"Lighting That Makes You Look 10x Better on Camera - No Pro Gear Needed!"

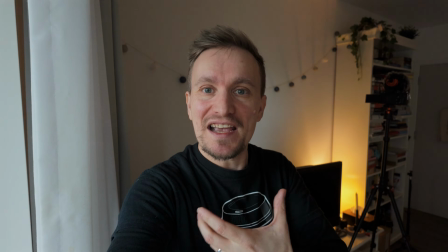That's what all the 40-year-olds keep talking about anyway. But anyway, what it does is it helps just give my face a little bit more definition and a little bit more shape,
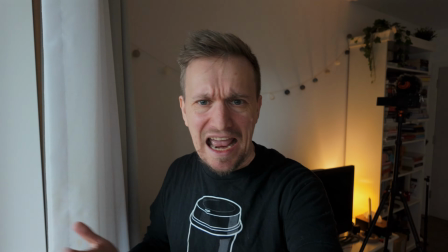but without having to use professional lights and know how to use them. So practice with that.
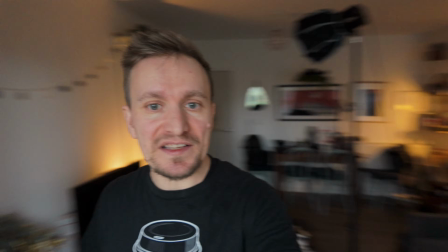Just turn around, like go to 45-degree angle to your light source most of the time. But there's no right or wrong.
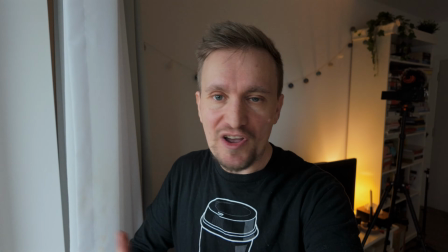It's whatever looks good for your face. But 45 tends to be a pretty common, solid angle to use.
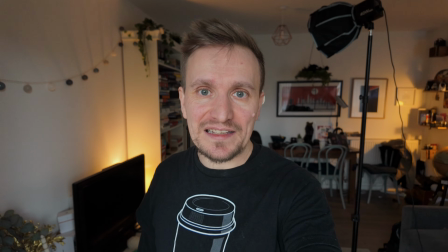That's what most people suggest for cinematic lighting and sort of high quality interview lighting.
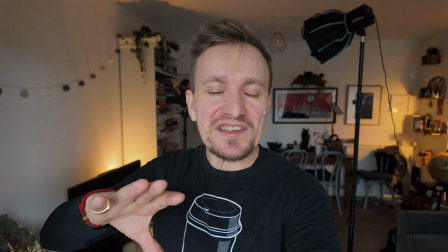That term cinematic gets overused a lot. Let's just say high quality for the purpose of this video.
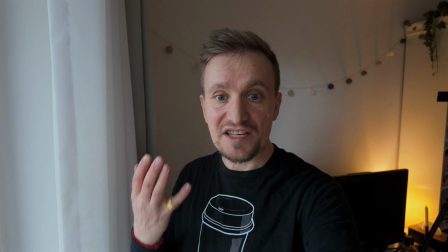So what do you think? Do you like this shot better? I actually quite like that, but not necessarily the background.
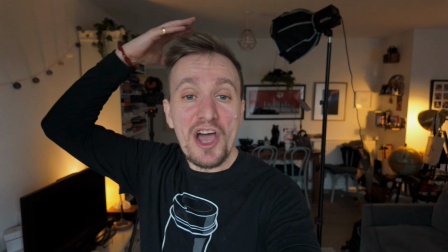I like the background there, even with the mess and my TV and all that sort of stuff. But hopefully you get what I'm talking about.
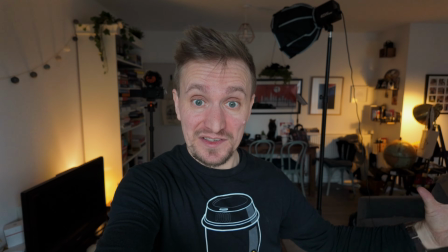It is literally this easy, using just the lights in my house and a window to light myself really, really well.
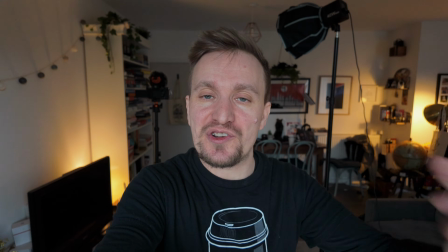Now, for a lot of people, they don't necessarily have all their furniture and their camera set up and whatever they want in front of a window.
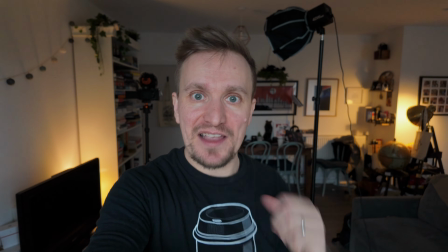It might necessitate a little bit of extra setup, or using a tiny little camera like the one I've got in my hand right here, just to get yourself in front of a light source.
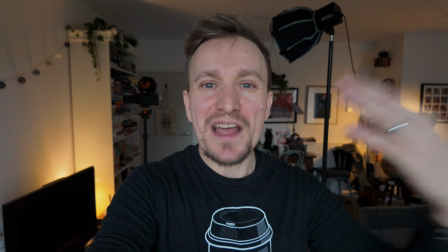But it's an incredibly powerful thing to do. Once you get outside, once you start using natural light, it can be far easier.
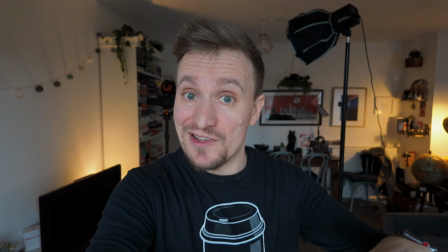I'm going to tackle all the pitfalls of filming outside in another video that's coming very soon.
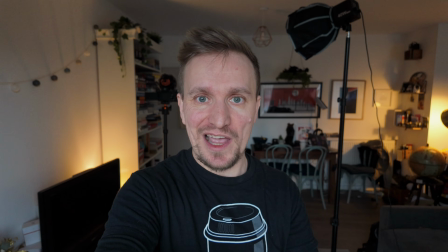But for now, that is some really simple, really easy indoor lighting to help you with your YouTube setups, your work calls, whatever else.
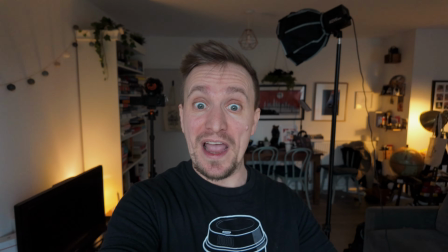Find a nice source of light. So a window or a nice bright light that doesn't cast a color on your face.
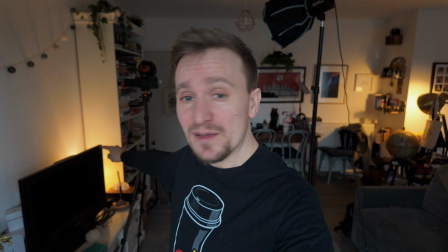When I say cast a color, by the way, I'm talking about that yellowish color from bulbs like that.
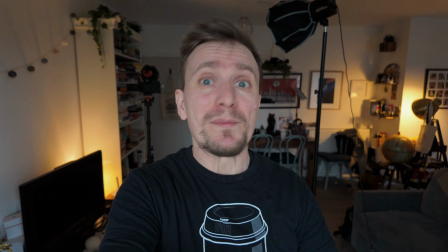That might make you look a bit yellow, or might make you look a bit blue if it's fluorescent lighting.
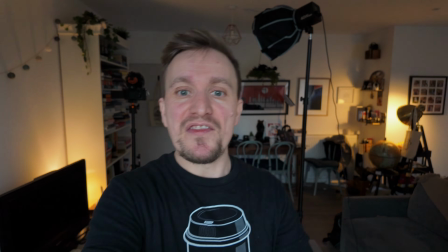So look at the quality of lighting on your face and how your camera deals with it. And then ultimately, I'd say try and go for a bit of contour. I do like that.
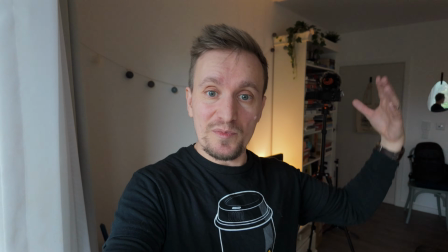If I was going to spend more time on this shot, I'd probably put some more lights to light up that bookshelf.
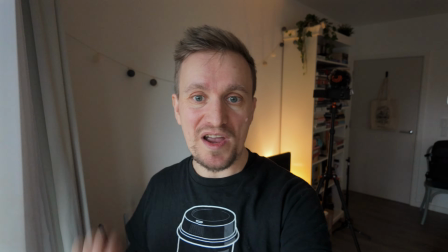I'd get rid of this curtain somehow, push it out of the way somehow, or reframe myself a little bit.
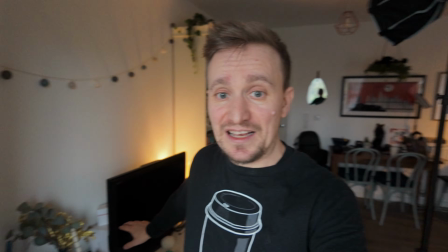There we go, starting to get there. I'd make sure that that television wasn't in the background. I can stand there to hide it.
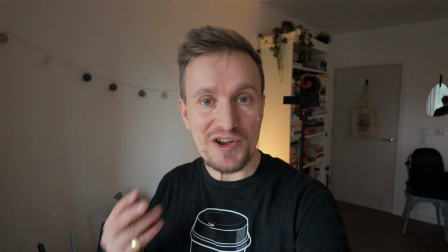I think I'm coming up with a pretty good shot for one of my next videos. Anyway, I'm not going to make you watch the whole thing of that. But that's it. That's how simple it is to light yourself. These lights that I've got set up here, as you can see, they were just mimicking what I was able to do with natural daylight from the window and a couple of lights I switched on in the background. In fact, the lamp right next to me is still on now and kind of giving me a warm glow. I might use that again in the future. So, that's really basic lighting. I hope you enjoyed that. I hope it was helpful. Stay tuned, subscribe for more like this, and for even more in-depth deep dives into creativity, inspiration, the processes of others, and me profiling some of the great creatives like Anthony Bourdain. You can check out that video on my channel as well, who have inspired me to do my work. Take care. See you soon. Bye.